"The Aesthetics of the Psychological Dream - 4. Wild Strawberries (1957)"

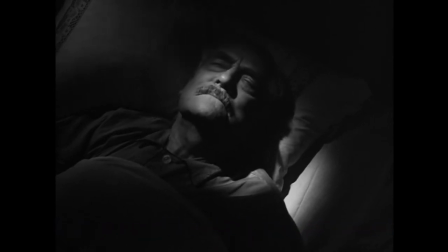[0:04]
Wild Strawberries is a film that takes us almost immediately deep into Bergman's psyche. He has said that the dreams and nightmares in it are all real.
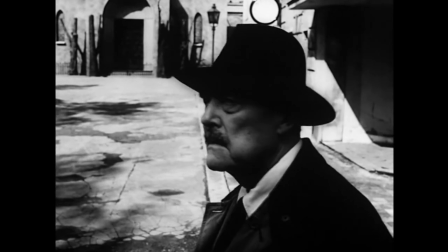[0:13]
They are all experienced by him. He's one of those fortunate people who can remember their dreams.
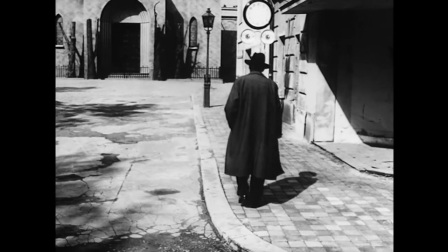[0:23]
This opening nightmare, which when one sees it for the first time has an incredibly physical, almost visceral impact,
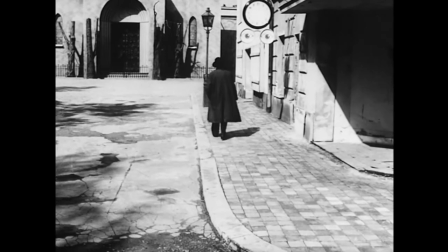[0:29]
pays obvious tribute to the German silent cinema that Bergman admired very much.
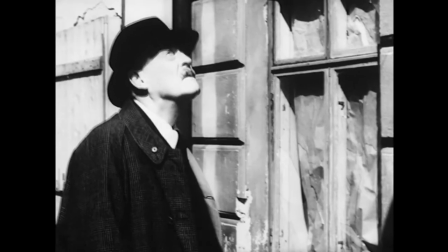[0:35]
Stuffed with symbols, lit by Gunnar Fischer in a glaring, stark, black-and-white manner that just wouldn't work in colour,
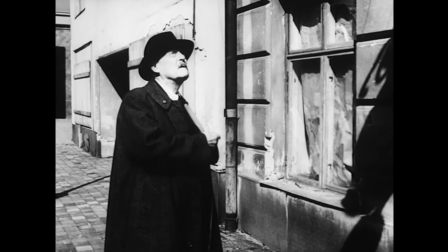[0:42]
and filmed entirely on the back lot of the so-called Film Town, the studios owned by Sven's film industry just outside Stockholm,
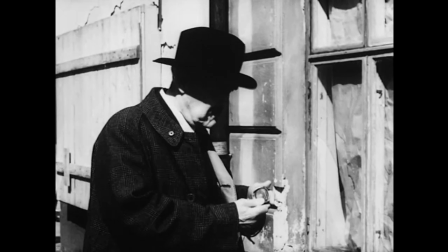[0:50]
where the street was recreated.
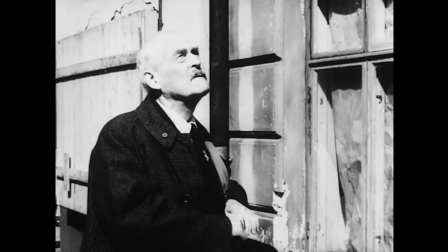[0:55]
The sequence suggests, I think, one of the most frightening realities of our dream world, that is, seeing ourselves.
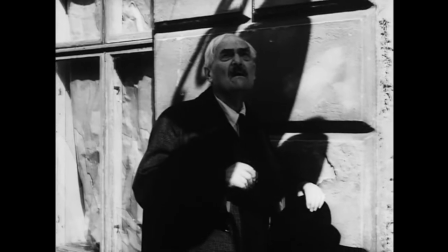[1:02]
The cliché goes that if you see yourself in a dream, you're going to die. Most of the time, of course, you don't.
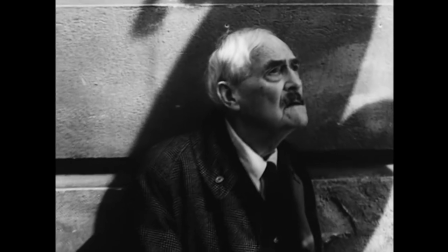[1:09]
You yourself are the protagonist in the dream. Everything happens to you. You regard the action.
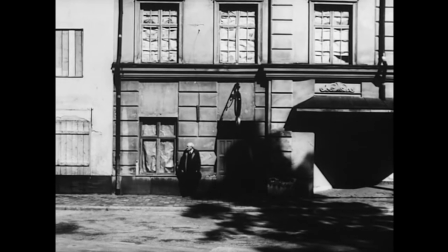[1:15]
You are the viewer, as it were, of your dreams.
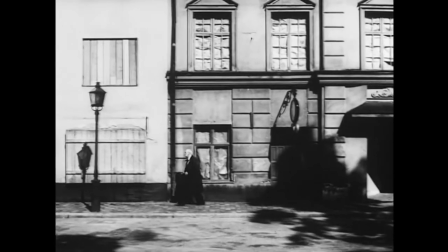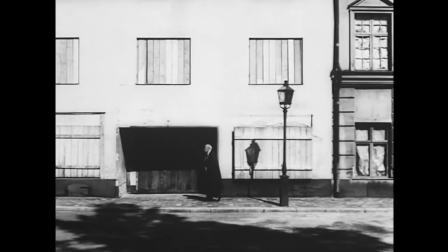[1:22]
And this sequence not only works in its own right as a perfect example of Grand Guignol,
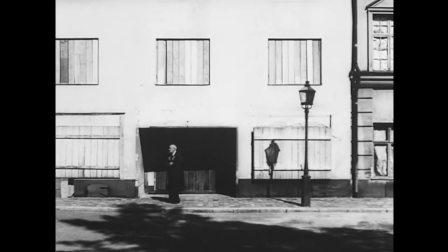[1:28]
rather like the opening flashback in Sawdust and Tinsel, but also as a foretaste of what will happen during the rest of the film.
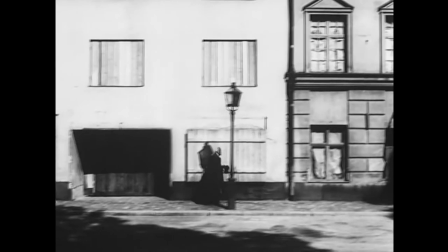[1:36]
Bergman's intense dislike of sunlight has often prompted him to use harsh,
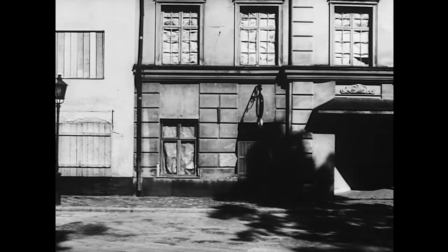[1:40]
glaring whites in sequences like this, and indeed the opening of Sawdust and Tinsel.
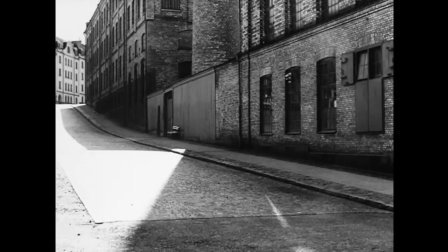[1:47]
Now, part of this sequence was shot in the old town of Stockholm, at dawn so that there would be no public walking around the streets.
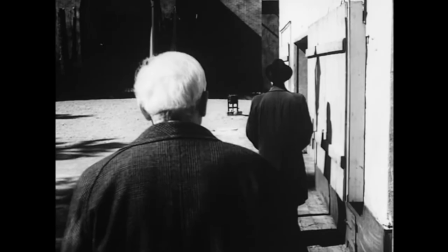[1:58]
and the special effects people at Svensk in the 50s created a kind of
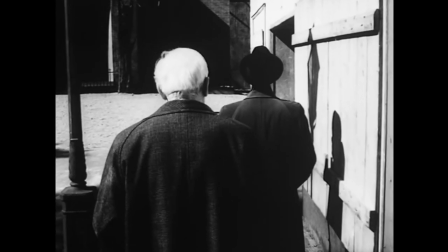[2:03]
balloon-like model stuffed with blood that would collapse on impact with the sidewalk.
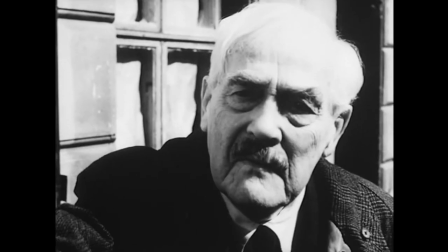[2:11]
This is an effect that Bergman uses in The Seventh Seal too where Gunnar Björnstrand
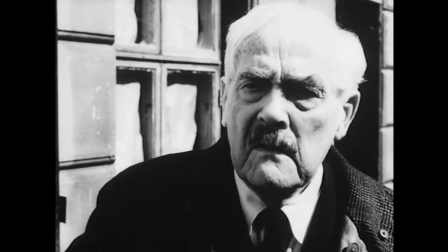[2:16]
taps a prior on the shoulder in the beginning of the film and it turns round and it's a skull.
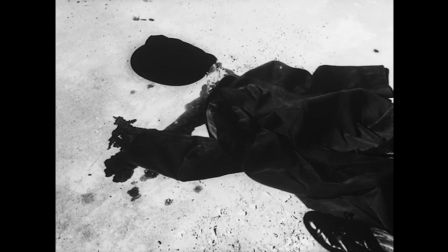[2:21]
Here the figure is a harbinger of the death that Isak Borg knows he must face but also,
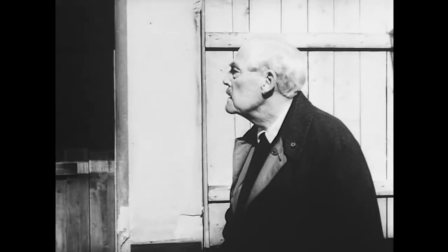[2:27]
of course, a reminder that in order to purge himself before achieving serenity, he has to make a journey into his past.
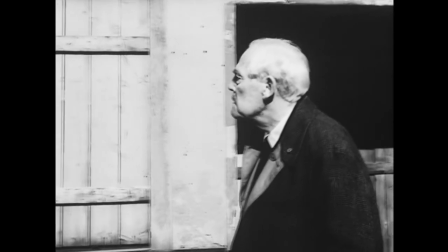[2:36]
Bergman chose the name Isak Borg very easily. The initials, IB, are his own, Ingmar Bergman, but they also stand for Is,
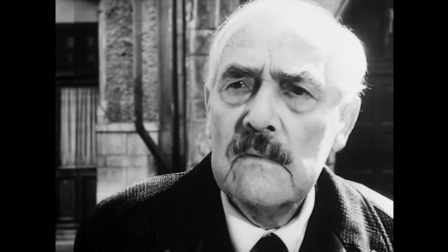[2:45]
Ice, and Borg, which is an old Swedish word for fortress, Ice Fortress.
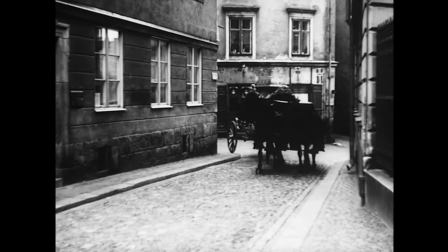[2:50]
In other words, the personality that resolutely refuses to confront emotions.
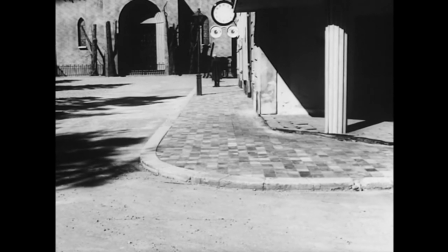[2:56]
There's a nice nod here to the phantom carriage, which Sjöström had directed in the early 20s and which also dealt with death and redemption.
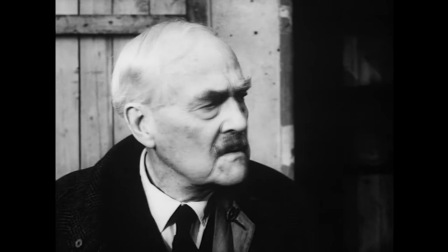[3:08]
Here, when the wheel crashes into the lamppost,
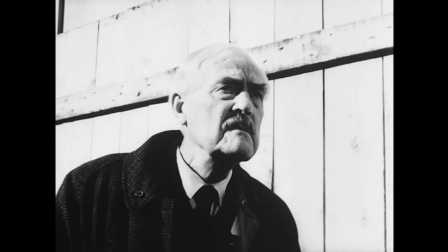[3:11]
we have a wonderful use of sound because the sequence has been so silent, apart from these sudden moments of high drama.
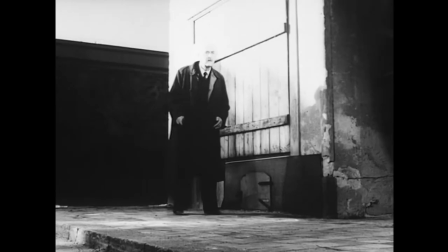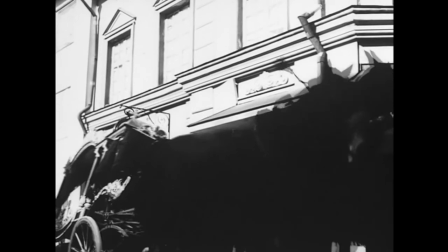[3:23]
And now the squeaking and squealing of the coffin, seeking to break free of its moorings, reminds one of a baby also.
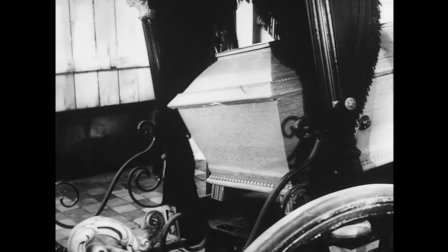[3:34]
In an act of parturition, the coffin will slither out of the carriage like an infant emerging from its mother.
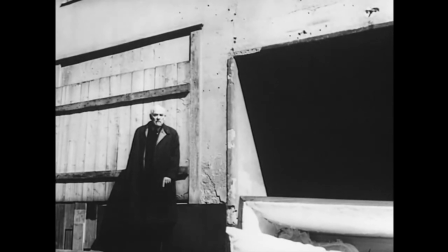[3:41]
This contains the real nub of the movie, the struggle between the dead and the living,
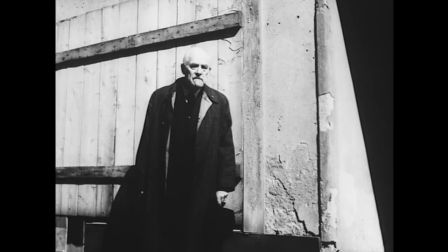[3:46]
and the need to escape from the fear of death in order to live in some kind of fulfilment.
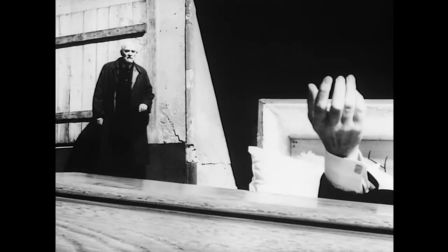[3:55]
Now we come to the climax of the dream, when Isaac approaches the coffin.
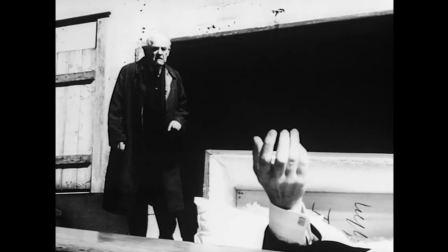[4:01]
He's almost mesmerised, compelled to do so, and will, of course, pull his own body up towards himself.